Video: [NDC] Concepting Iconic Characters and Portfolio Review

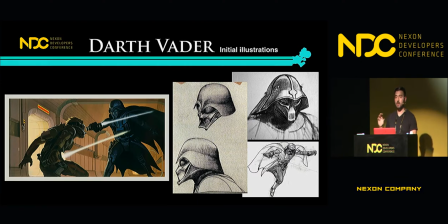8:11 This is a strategic thing that's embodied into this design because that's what predators do. Looking at the illustration on the left, you see his cape. It's taking reference from bat wings. Very sinister type of references are made here simply for that reason.
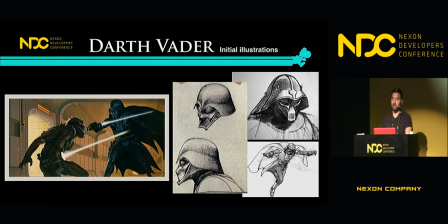8:33 Another point that we need to acknowledge is the lack of human recognizability. When you see Darth Vader, your first impression of him isn't that he's a person. Your first impression is that he's a statue or a robot,
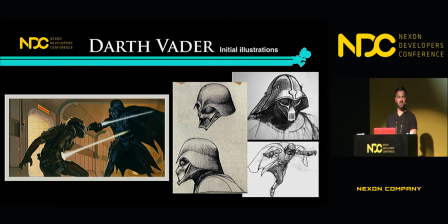8:48 some type of weird character that isn't human, maybe an alien, but this is done on purpose. And the reason for this is when we can't see a character's face, it is very hard to empathize with them. It is very hard to emote with them. And it is very difficult to tell what they're emoting.
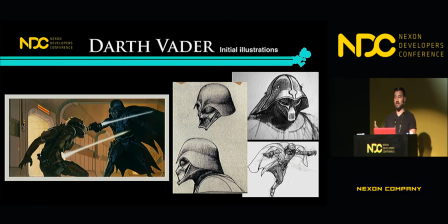9:07 And when you don't know what that character is doing, it makes you feel very uneasy. And so this is all done on purpose. So McQuarrie's success with this design teaches us one thing,
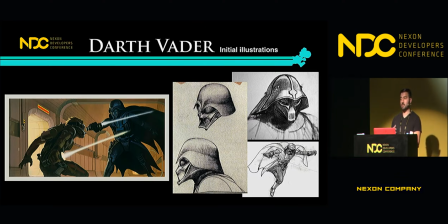9:22 and that's to effectively communicate a soul design, you have to have your objective in mind. Anything like the animalistic research, the focus on the visor and the helmet, the lack of human recognition here,
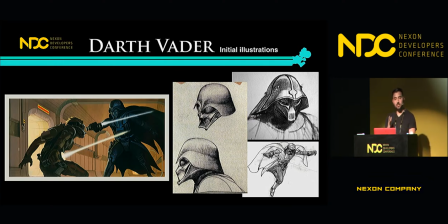9:38 all of that is supplemental in addition to the goal to make this character sinister. And so this is why this character transcends cultural boundaries.
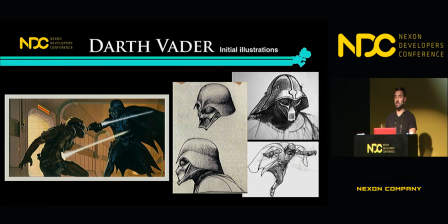9:50 If I were to show this design in the West or in the East, show them to a person who has never heard about Star Wars. Immediately, they will be frightened and pinpoint that this character is a villain. And so that's one of the key elements that we can take away from this.
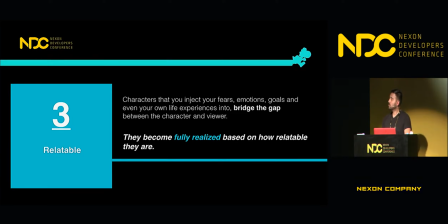10:12 Moving on. One of the more important tools in creating iconic character design is the ability to use and project a lot of yourself into your work. And this is a technique that I often use.
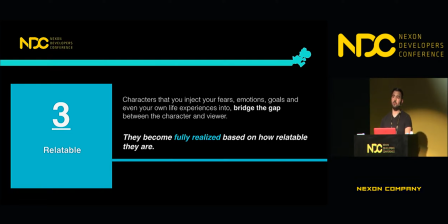10:29 We often create visual solutions, but the more important element of that is to take aspects of yourself, your own fears, your goals, your ambitions, your personal experiences, and then imbue them into the characters that you're creating.
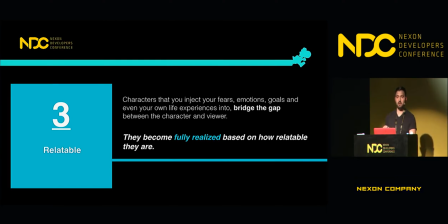10:49 What this does is, the more you add into your character from yourself or from direct real life experiences, the easier it will be to draw out a personal connection from the end user.
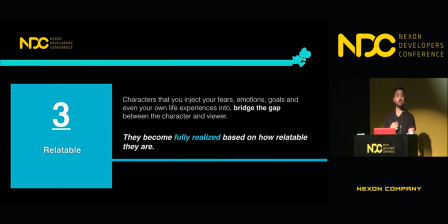11:06 My life experiences aren't singularly my own. There's a lot of crossover between me as the content creator and the people that consume the content that I create. So what better way to create a bridge between my work and them than to
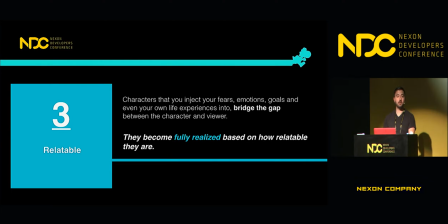11:24 put aspects of my life into the characters so that they can relate to them?
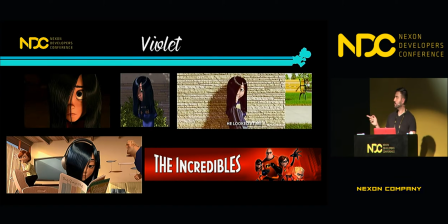11:31 So for those of you who don't know, this is Violet from The Incredibles. What's interesting about Violet is she has superpowers and is a simple teenager who goes to high school. And the ironic thing is she has a lot of powers that both Gandalf and Darth Vader have.
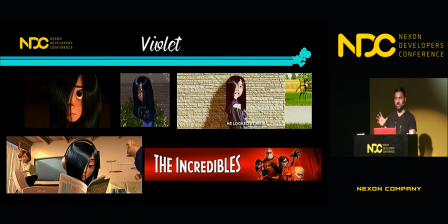11:50 She can control things with her mind. She can telekinetically create force fields. It's very interesting. But unlike those two other characters, she is a character that is unsure of herself.
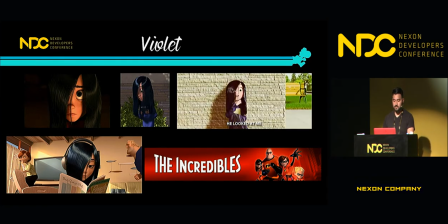12:05 She's self-defeating. She's vulnerable. She's a character who prefers solitude instead of human interaction. So why look at this character? This is definitely not the most well-known.